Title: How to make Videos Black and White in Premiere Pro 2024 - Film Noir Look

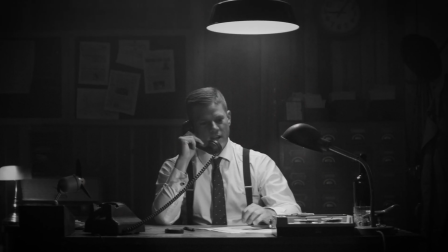(0:00)
Here's how to get that film noir look that goes beyond just desaturating in Premiere Pro.
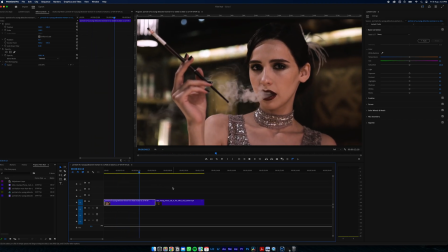(0:05)
Okay, so here are our clips. We've got one of a 1920s style woman smoking and another of a detective at his desk.
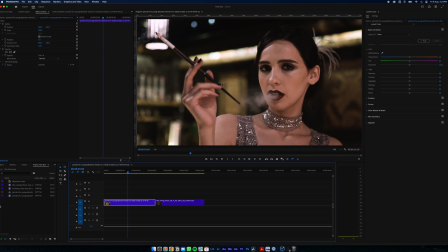(0:13)
So we'll start with the woman first. What I'm going to do is put each effect on a new adjustment layer just so it's easier to follow visually. So our first adjustment layer will just be simply desaturating our image.
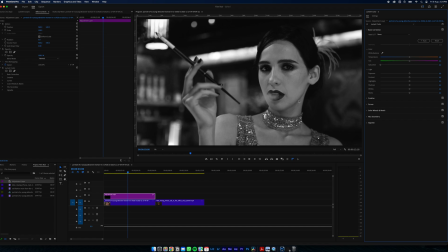(0:27)
So we'll come up here and slide our saturation right down to zero. So this is grayscale now, but you can see it still looks pretty flat. The film noir look we want has much deeper blacks. So we're going to go and add a new adjustment layer and play around with our settings to get our look we want.
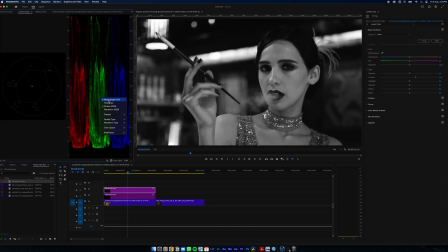(0:44)
So first thing, we need to bring up our scopes. I don't need these ones, I just need the waveform.
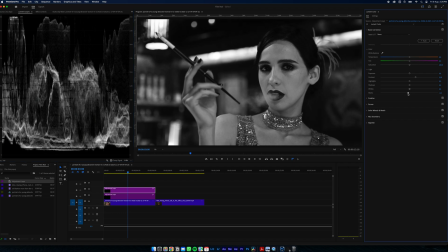(0:50)
Now you can see our blacks are lifted here, so what we're going to do is we're going to get our blacks as close to zero as we can to give us that deep look. Bring up the highs a bit. You're kind of just playing around here to get a good overall look and feel.
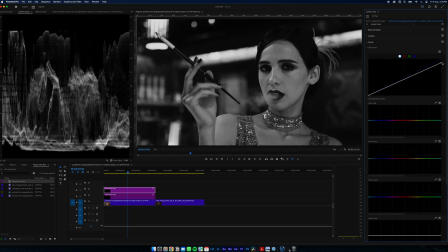(1:08)
Just play with our curves a bit. Get a bit of contrast out of that.
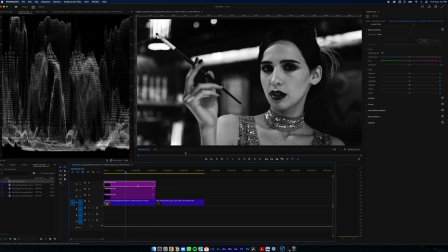(1:18)
Cool, and now we're going to add another adjustment layer and we're going to focus on our subject itself.
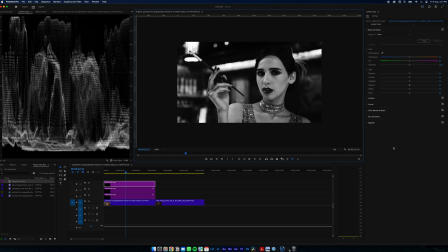(1:23)
So we're going to put a mask around her face. Nice and big, and we're going to feather it a lot. And so we want to highlight this. We want to bring this up a little bit so your eye is drawn to the subject's face.
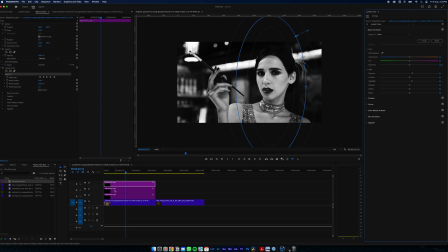(1:40)
And then what we're going to do is we're going to duplicate that adjustment layer and just invert it and almost do the opposite of what effects we applied. Pull those down, maybe even just throw on a really soft vignette. And that's looking pretty good.
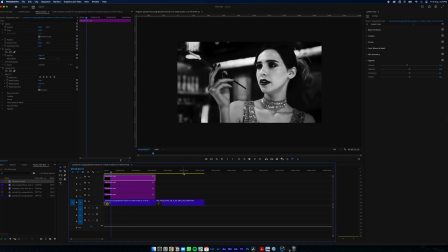(1:56)
So here you can see our shot. And I'll move these adjustment layers so you can see each effect. Normal, grayscale, our effects. Right, so let's move on to the next one.
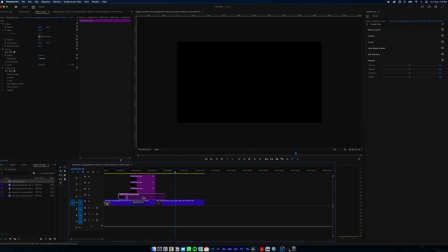(2:07)
I'll do this one just a little bit quicker now. So we're going to duplicate just our desaturation layer, which, so now we're at grayscale.
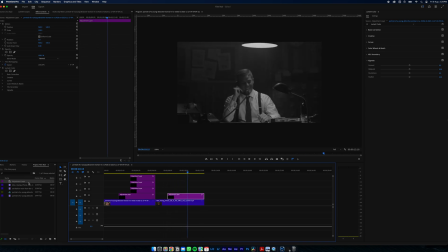(2:15)
Going to add another one.
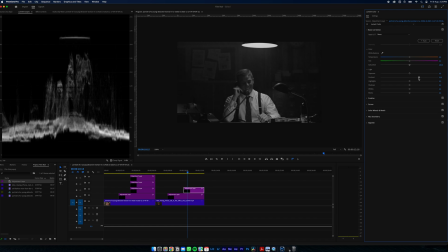(2:21)
Muck around with our settings to kind of really boost the contrast so there's big separation between the blacks and whites. Cool, and duplicate that. Now, because we have a light in this image, this is obviously going to be our source of where our light comes from.
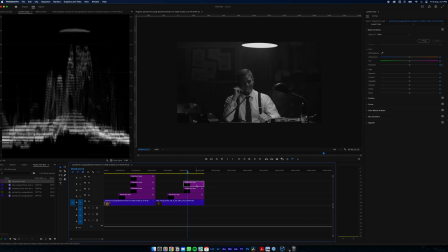(2:39)
So we're actually going to put a mask around the light and the area it's lighting up.
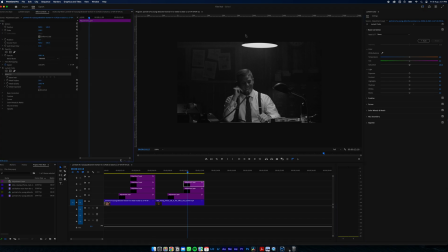Give it a lot of feather. And that's the kind of area the light would cover.
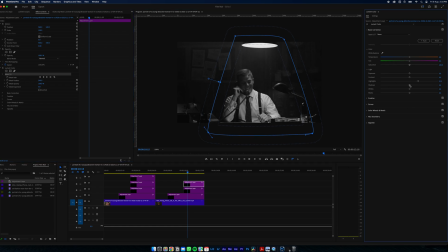(3:00)
So now we can come in here, just pull it up, and you're almost exaggerating what the light is doing in the shot, just a little bit. Bring these up. Cool, and now we're gonna just pretty much do the opposite.
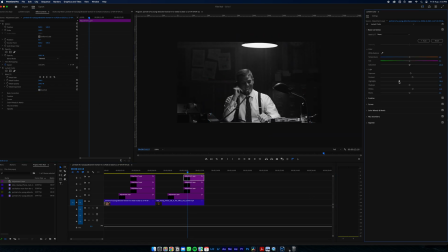(3:22)
Pull these down. Don't want to go too black. Nice and deep.
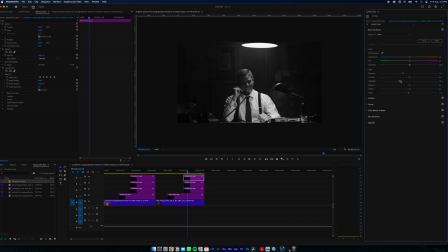Cool, and now if we play that through, normal, grayscale, contrast, and light. If you enjoyed this video, subscribe for more. Yeah.